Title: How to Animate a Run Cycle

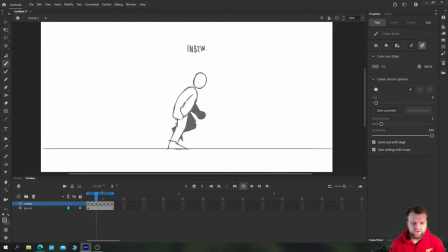[24:49]
This is obviously only a single step at the moment. but you can kind of see where the motion is going to be for this. Now, I'm going to cheat a little bit to make the next step. I'm just going to grab all of my frames and holding Alt, I'll just drag them over a bit until I get these next poses.
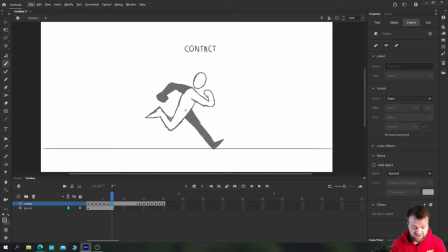[25:04]
Now, obviously, we've got the contact here with the character's rear leg now forwards and hitting the floor. And this contact is the same position, but obviously our first one.
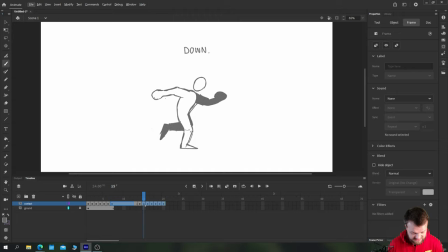[25:16]
So what I'm actually going to do is just grab all of them except that frame and just drag it over to replace next to these contact frames, and I'll just remove the excess. So now we have two frames, just duplicates, essentially, but with our original contact position here.
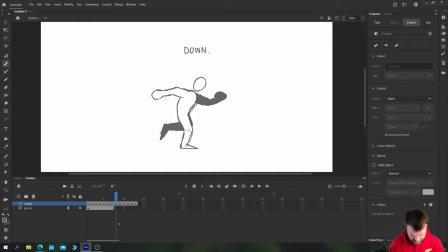[25:33]
All this means is now I just need to come through and I will just swap out these legs. So the leg that was in front is now going to be behind, and the leg that was behind is now going to be in front. So the way I like to do this is just to come in like that. I now know this is going to be our front leg. So I just like to,
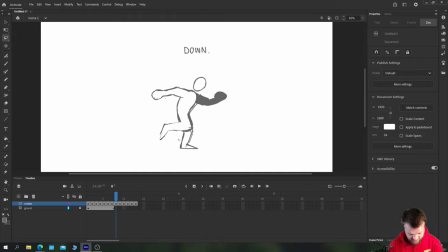[25:50]
in this very rough stage, chop out the leg like this and then fill in the back leg. And I'll do the same with the arm. I'll chop out this arm like so. And then I'll fill in the back one. So as you can see, we've now got our other step.
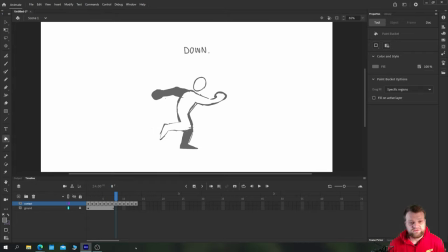[26:05]
I don't recommend doing this if you're, you know, taking your run serious, but if you're just practicing, this is fine. And we'll do the same thing for the rest of the frames in time-lapse mode, and we'll come back when it's done, because literally all I'm doing is just drawing in where I think that front leg is going to be,
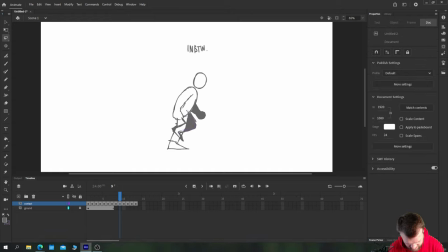[26:25]
cutting out the excess content with the lasso tool, and then coloring in the remaining sections of the other leg so that we're essentially swapping the legs out. Okay, so I'll do that quickly now.
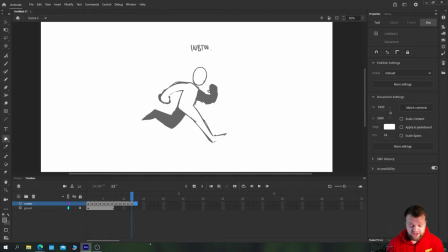[26:43]
So what you'll have, or what you should have once you've done that section, is 12 frames. And this is our full run cycle. This is all animated on ones, not on twos, because obviously he's moving very quickly. So let's take a look. Now, obviously, this is the very rough stage.
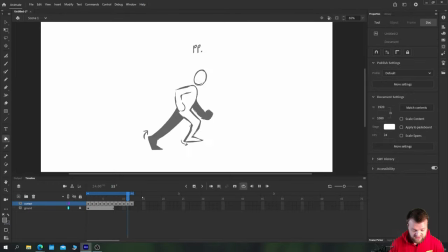[26:58]
So all we've got here is our sketches. But as you can see already, we've kind of got some of that motion that we're after. We've got the arms swinging back and forth, and we've got the legs moving in the correct way. Now, this is the point where you're going to want to tweak your animation. For example, here, let's look at the legs first.
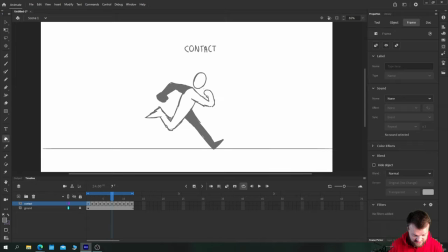[27:17]
I'm quite happy with the way the legs move here, but it kind of hangs just a little bit too much in these three positions for my liking. So what I'm actually going to do is just grab this piece of leg, and I'm just going to move him down slightly, so we get more of a tucking in motion.
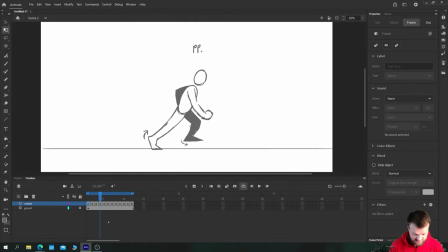[27:41]
That looks much nicer to me. Let's see if I need to do that on the other one as well. So this will be on the up position. Let's just swing that down a little bit too,
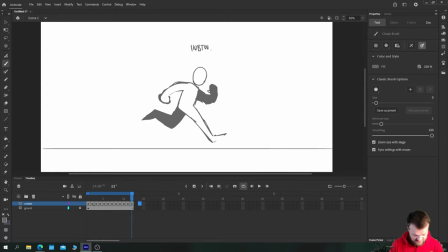[27:56]
just so that we can tweak, because otherwise this in between and then this first contact pose are very similar. Now we get a slightly more smoother motion to the legs. Let's go through and look at the arms. Quite happy with these, I think.
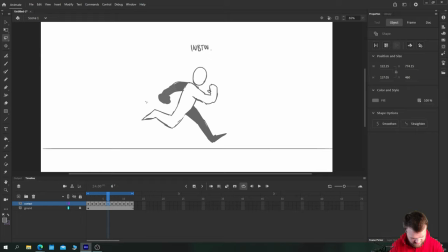[28:17]
I think what we need here is just, again, a little bit more of an upswing, because we've got this contact pose that just needs tweaking closer to the down. There's also quite a lot of movement there.
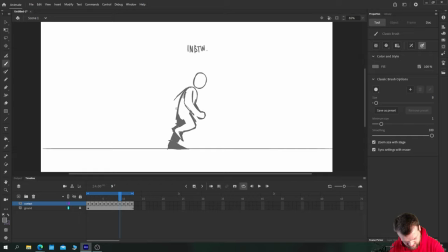[28:36]
So what I'll do is remove this arm and we'll just bring it out so that you can see his fist. That looks much nicer. I'll just tidy up that little gap I made. Bam.